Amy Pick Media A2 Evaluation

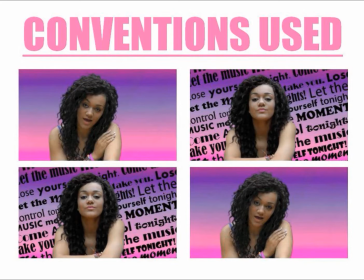2s
In our video, we decided to use conventions of real media products to make it fit in with the pop genre and appeal to the target audience. We chose to use bright and vibrant colours such as pink and purple, which will attract the predominantly female youthful audience.
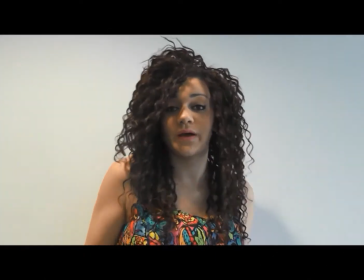15s
We also included performance footage of Yolanda singing directly to the camera, which is often seen in pop videos.
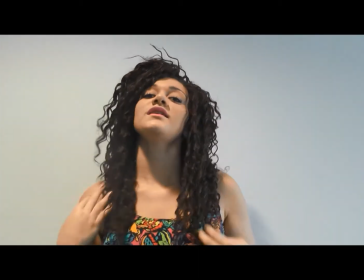21s
This makes our video look professional and realistic.
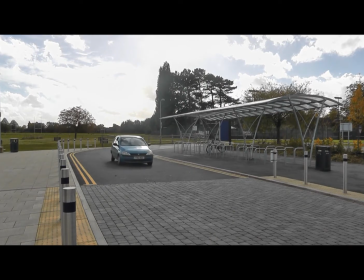25s
We chose to use props such as a car, balloons and a microphone, as they are all props which have featured in many pop videos.
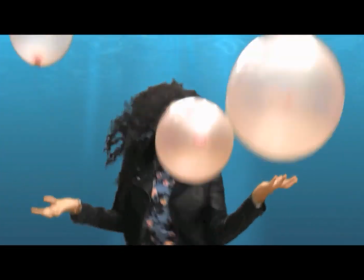31s
The car represents wealth, which teenagers are likely to find appealing.
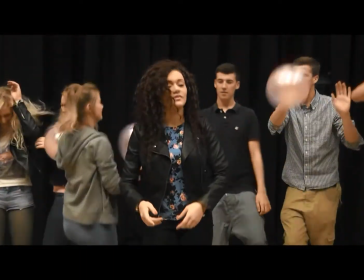37s
Our video uses a modern representation of teenage girls, as the artist is shown having fun in a colourful video.
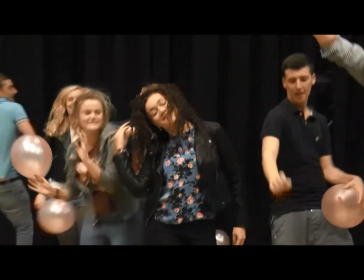44s
This is often seen in pop and is therefore likely to appeal to the teenage audience.
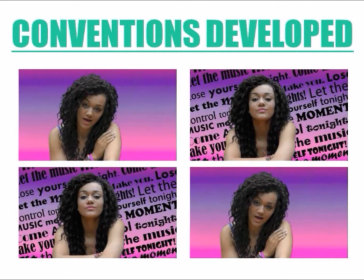50s
We also decided to develop some conventions used in pop videos to make our video more interesting.
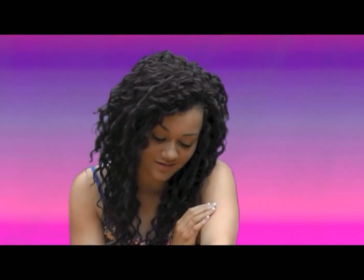55s
We developed the idea of special effects by using green screen.
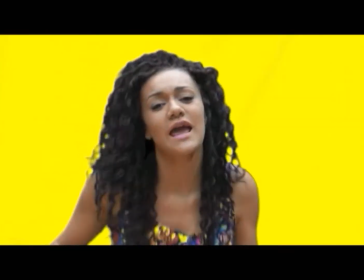59s
We took inspiration from Cher Lloyd's music video, which used special effects of lyrics appearing on the screen.
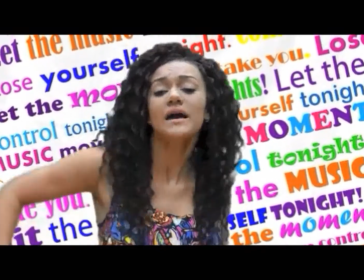65s
We developed this idea and decided to use green screen, which allowed us to add lyric backgrounds to footage of the artist singing to make it more interesting and colourful.
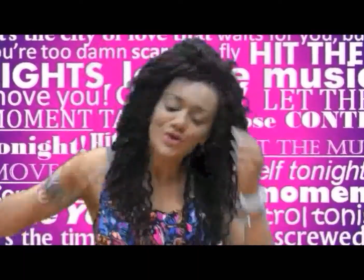74s
We decided that having lyrics as a background was better than having lyrics pop up on the screen,
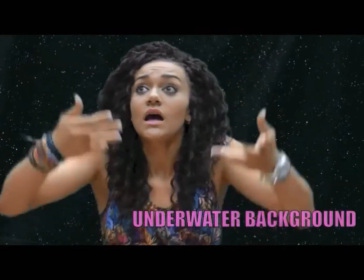79s
as they would look too much like subtitles, which could make the video look unprofessional.
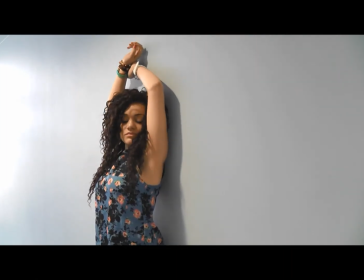85s
Pop videos often include clips of the artist dancing with backup dancers.
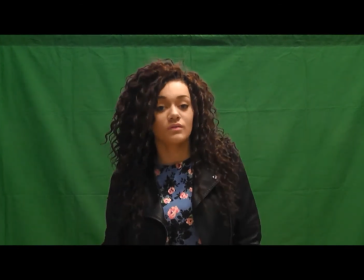89s
We decided to use this idea but have the artist Yolanda doing a dance routine on her own to keep the attention directly on her,
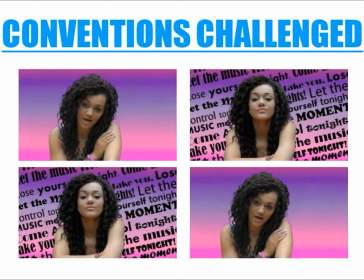96s
as she is the main focus of the video. We challenged some of the typical conventions of pop videos to make our video unique and different.
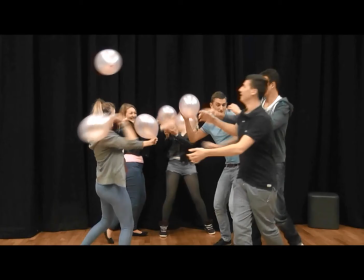104s
We decided not to include a narrative storyline within the video.
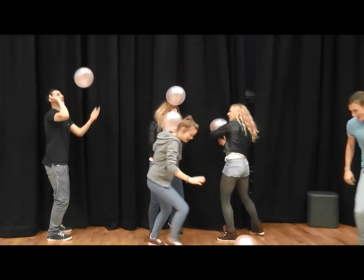108s
Instead, we created a party atmosphere to make it more fun and exciting, which matches the essence of the song.
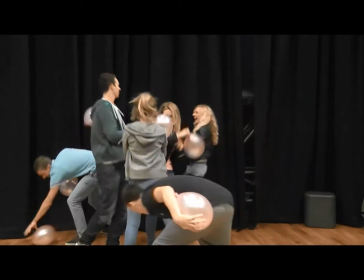116s
Female pop artists often include a male love interest in the video.
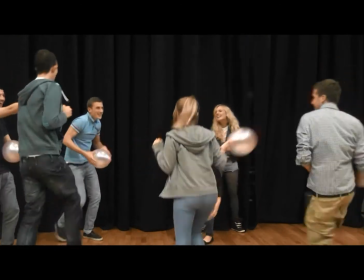120s
We chose not to do this as we wanted to portray Yolanda as a teenage girl who is interested in having fun.
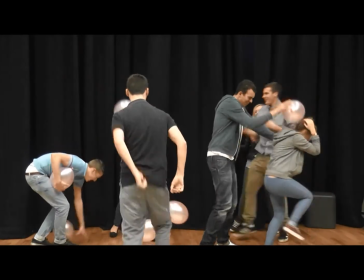126s
We believed that a love interest wouldn't have been suitable for the song choice or the target audience.
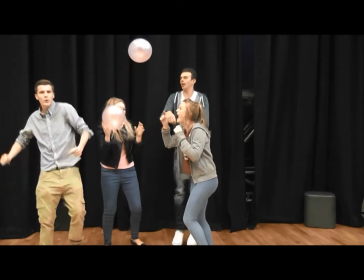131s
Our target audience research informed us that they would prefer to see a party rather than a video based on a relationship.
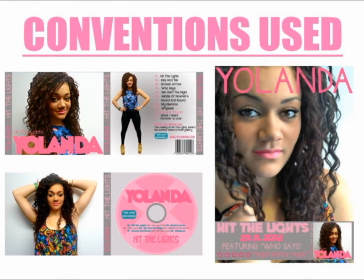140s
I decided to use the convention of editing all of the images on my Digipack and magazine advert to give them a professional appearance. To give them a consistent look, I edited each image in the same way. On every image I have adjusted the brightness, contrast level and saturation.
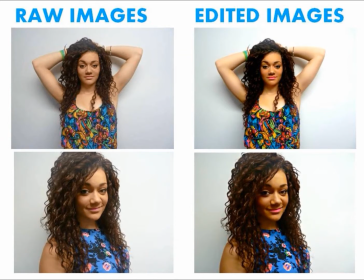155s
I have also airbrushed the image and enhanced the makeup to make the artist look desirable and appealing to the audience.
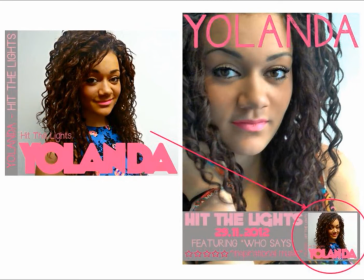163s
I have also chosen to put an image of the album cover on my magazine advert, as it will promote the artist's album and her target audience will know what the album looks like so they can find it and buy it easily.
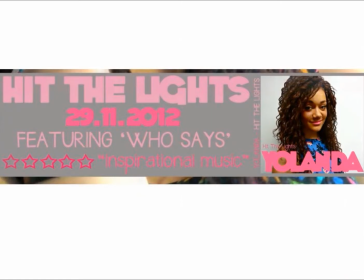174s
I have also included important information such as the release date of the album on the magazine advert in order to inform the target audience of what they need to know.
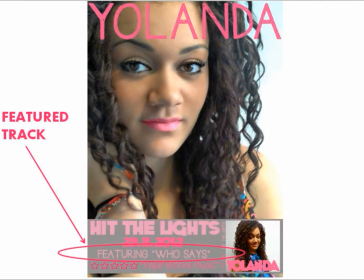185s
I also included featured songs on the magazine advert. It reads, "Featuring Who Says," which is a song off the album. This means people are more likely to buy the album, as they will see that it has a song they recognise on it and will expect the whole album to be as good as and similar sound to the single they recognise.
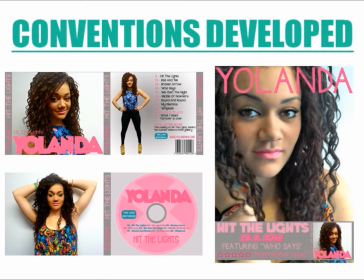204s
I chose to develop the idea of having similar costumes throughout the video and ancillary products.
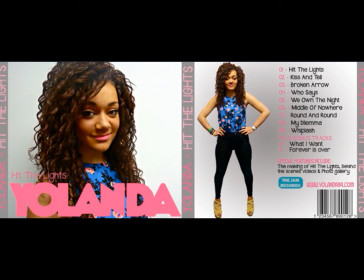209s
Instead, I decided to use the same outfits for both to keep consistency and make the video relate more to the promotional ancillary products.
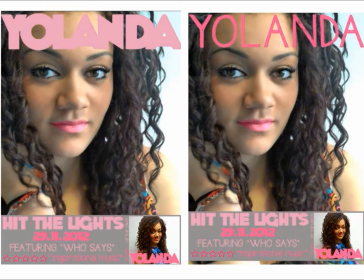217s
I also decided to use a different font for the artist's name on the magazine advert, as the big bold font I had used for the Digipack didn't look right with the image I had chosen to use for my magazine advert.
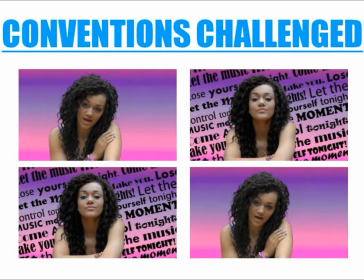228s
We challenged some of the typical conventions of pop videos to make our video unique and different.
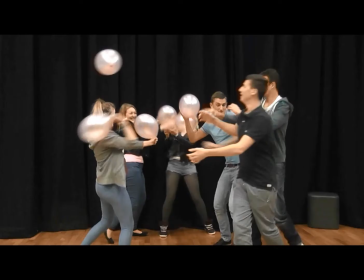234s
We decided not to include a narrative storyline within the video.
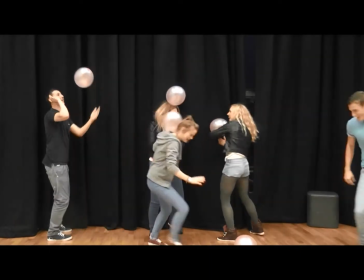238s
Instead, we created a party atmosphere to make it more fun and exciting, which matches the essence of the song.